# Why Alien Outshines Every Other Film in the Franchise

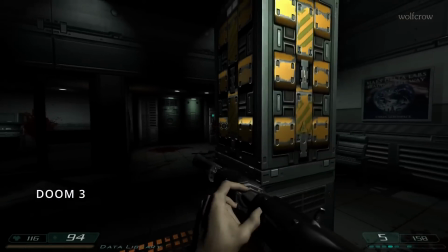I don't know if you have played Doom 3 the game, but it's exactly the kind of atmosphere that was inspired by Alien.
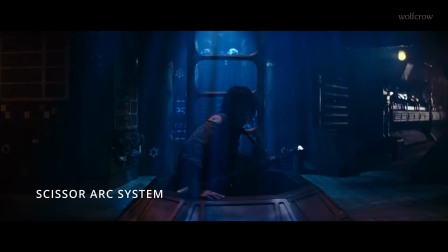They achieved this with the use of what they call scissor arcs,
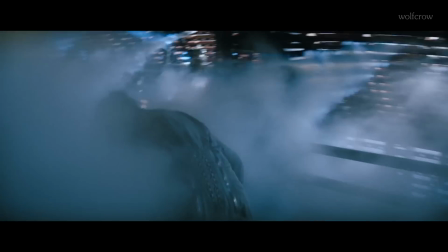which are lights mounted on movable arms positioned at extreme angles to create long shadows across the set.
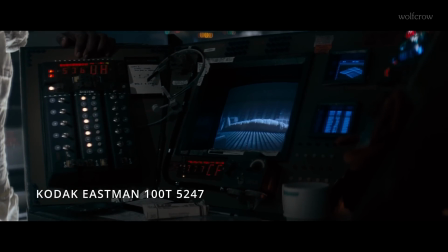Alien was shot on Kodak Eastman 100T 5247 film stock, chosen for its fine grain and sharp detail.
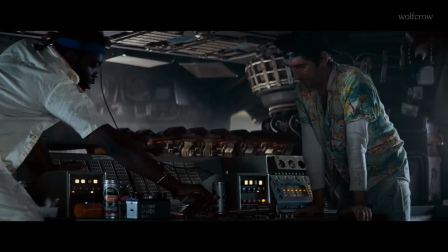100T is ASA 100, but is about an ISO of 200 in a digital camera, as advised by Kodak.
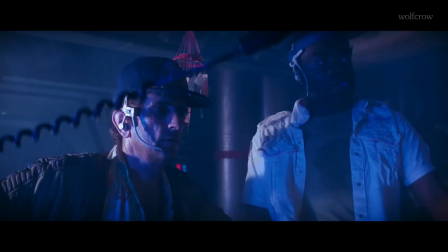5247 stock was tungsten balanced, and daylight sources helped the film with some of its muted color palette.
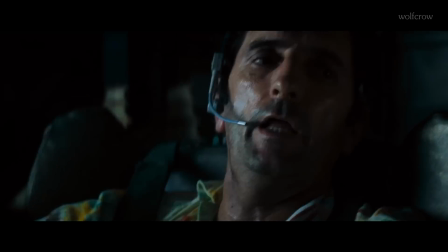The set is dominated by cool tones and deep shadows that just makes everything feel cold and chilly in deep space.
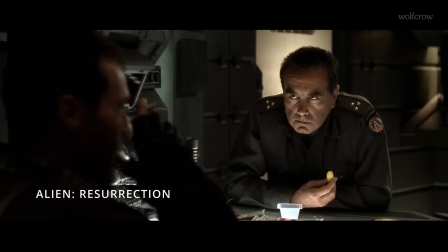Compare that to the warm tones in later Alien movies, and the effect just isn't the same.
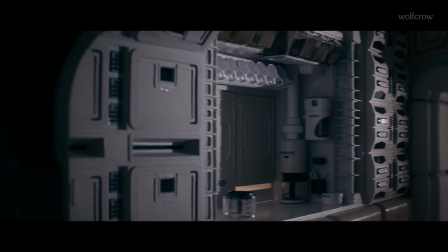Ridley Scott's camera work in Alien is fluid and precise. Scott and Van Lint frequently used slow,
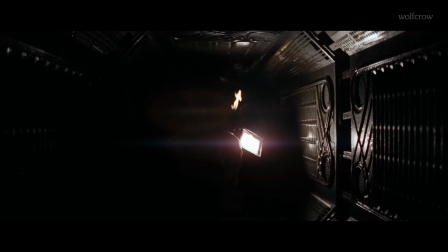creeping camera movements with a Fisher dolly to track through the corridors of the Nostromo, mirroring the tension felt by the characters.
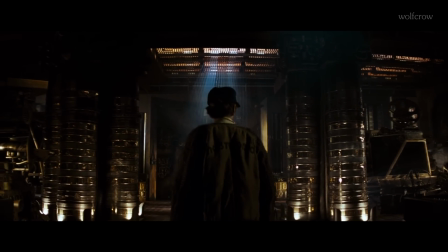No Steadicams were used as far as I know.
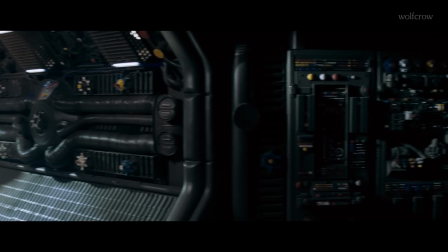The slow pace of these shots allowed the tension to build naturally, so the audience was forced to wait for the inevitable appearance of the alien.
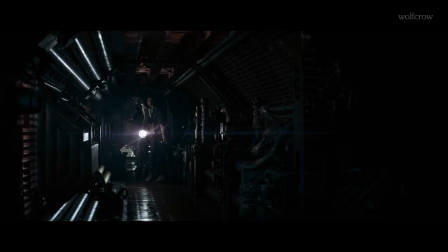You can see how every element in the chain was designed to slowly ramp up the dread to an unbearable degree.
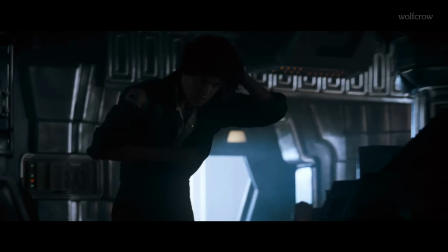In 1979, audiences didn't know what to expect in the chest-buster scene,
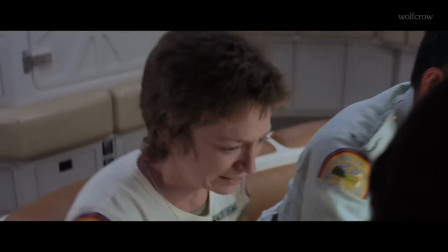so the sudden appearance of jarring cuts, along with a little cutie, was just too much for moviegoers worldwide.
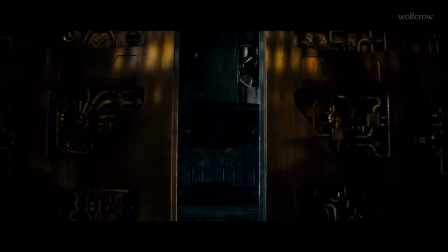After that point in the film, you can never trust a slow camera movement ever again. For this one, we must thank Terry Rawlings, the editor.
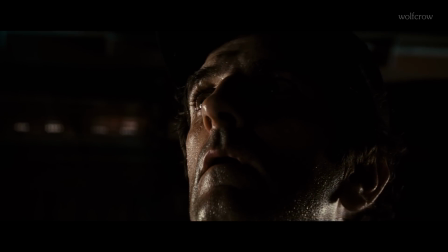This control over pacing is what makes Alien such a masterclass in suspense, as the audience is never given a moment to relax or feel safe.
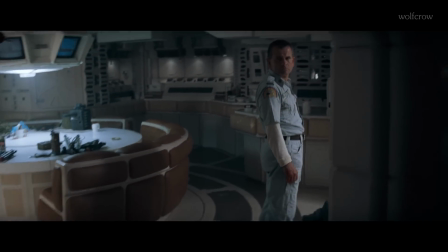When they finally went handheld, Ridley Scott operated the A camera himself.
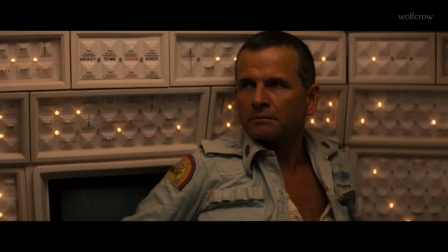Today these shots might look passé, but back then they added a sense of immediacy and realism to the action, making the audience feel as though they were right there with the characters.
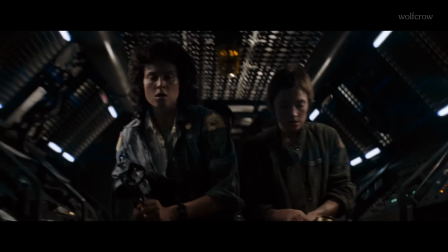You get to experience their fear firsthand. It gave the film a documentary-like feel, making it seem more visceral.
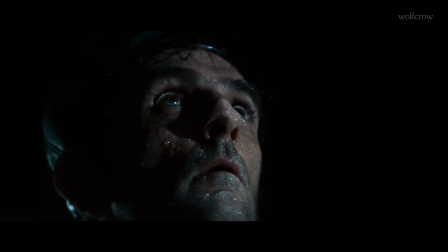They often cut between close-ups of their anxious faces and wide shots of the empty, dark corridors,
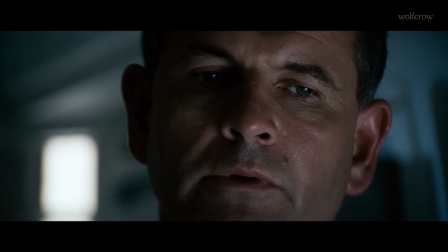reinforcing their vulnerability and the omnipresent threat of the alien.
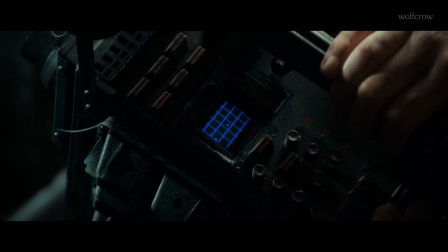The jump scare moments in Alien are one great reason why this movie outshines the others in the franchise.
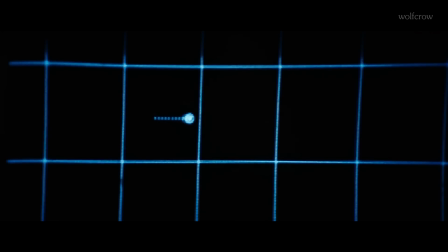You know something dreadful is coming. The build-up is slow and tense. Aliens just don't pop out of nowhere with a loud bang.
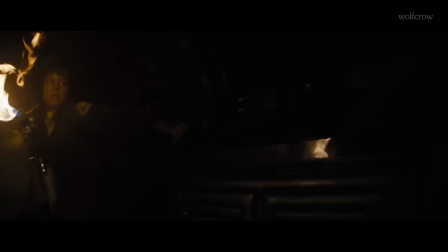Let's also not forget the great sound design work that went along with these visuals.
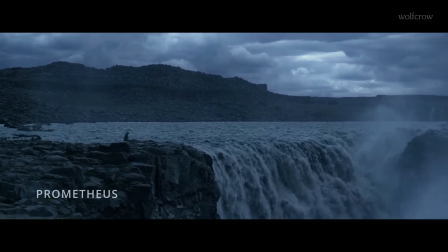Unfortunately, Ridley broke a lot of his own rules for Prometheus. It just doesn't feel like the same universe.
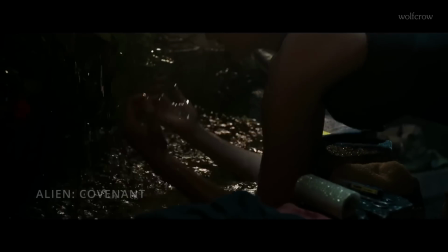All the small technical choices he made contribute to the lasting authenticity of the horror.
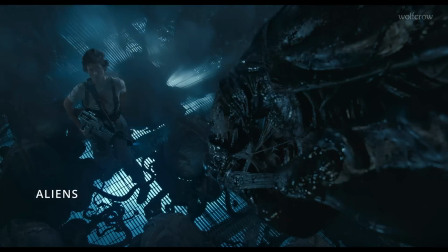I don't know about you, but Aliens, directed by James Cameron, looks a lot more dated than Alien to me, and a lot more polished.
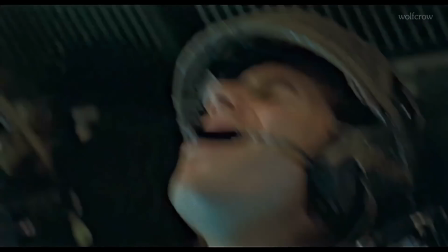Aside from a few rare moments, no other film in the Alien franchise has matched the original's sheer entertainment value.
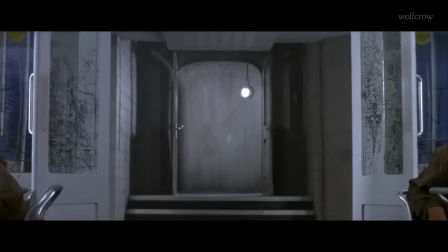Alien still outshines every other film in the franchise because of its groundbreaking approach to visual storytelling.
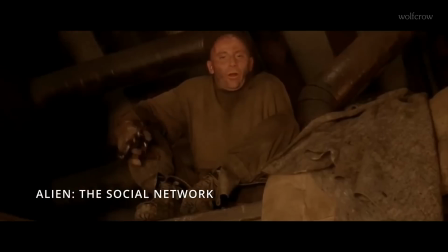The film's use of anamorphic lenses, low-key lighting,
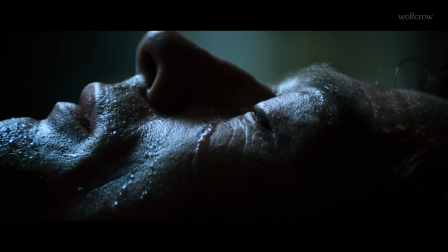combined with expert editing and precise camera work, created a cinematic experience that is deeply terrifying.
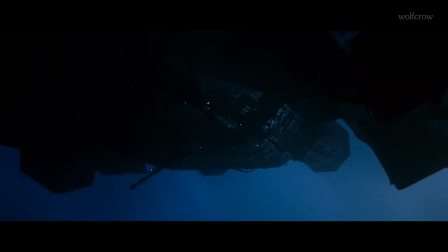It's a masterpiece, possibly one of the greatest horror movies ever made, and has influenced countless movies both in science fiction and horror.
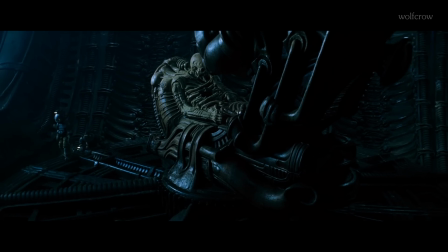I think there's a film released every year that borrows something from Alien. It's just a fountain that keeps on giving.
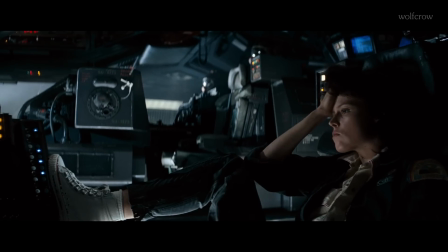Don't forget to check out my video on how Ridley Scott directs actors, specifically in Alien.
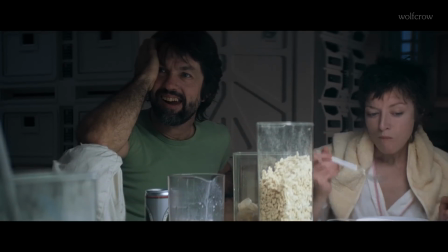Yeah, a simple dinner scene takes a whole new meaning. My next video might not scare you as much, except by its sheer brilliance.
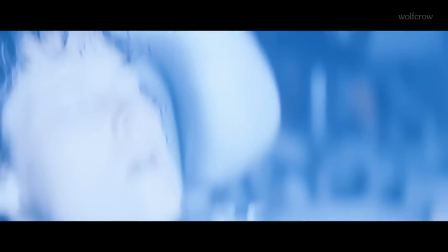Yeah, right now would be a good time to bathe in its glory. Click to bathe.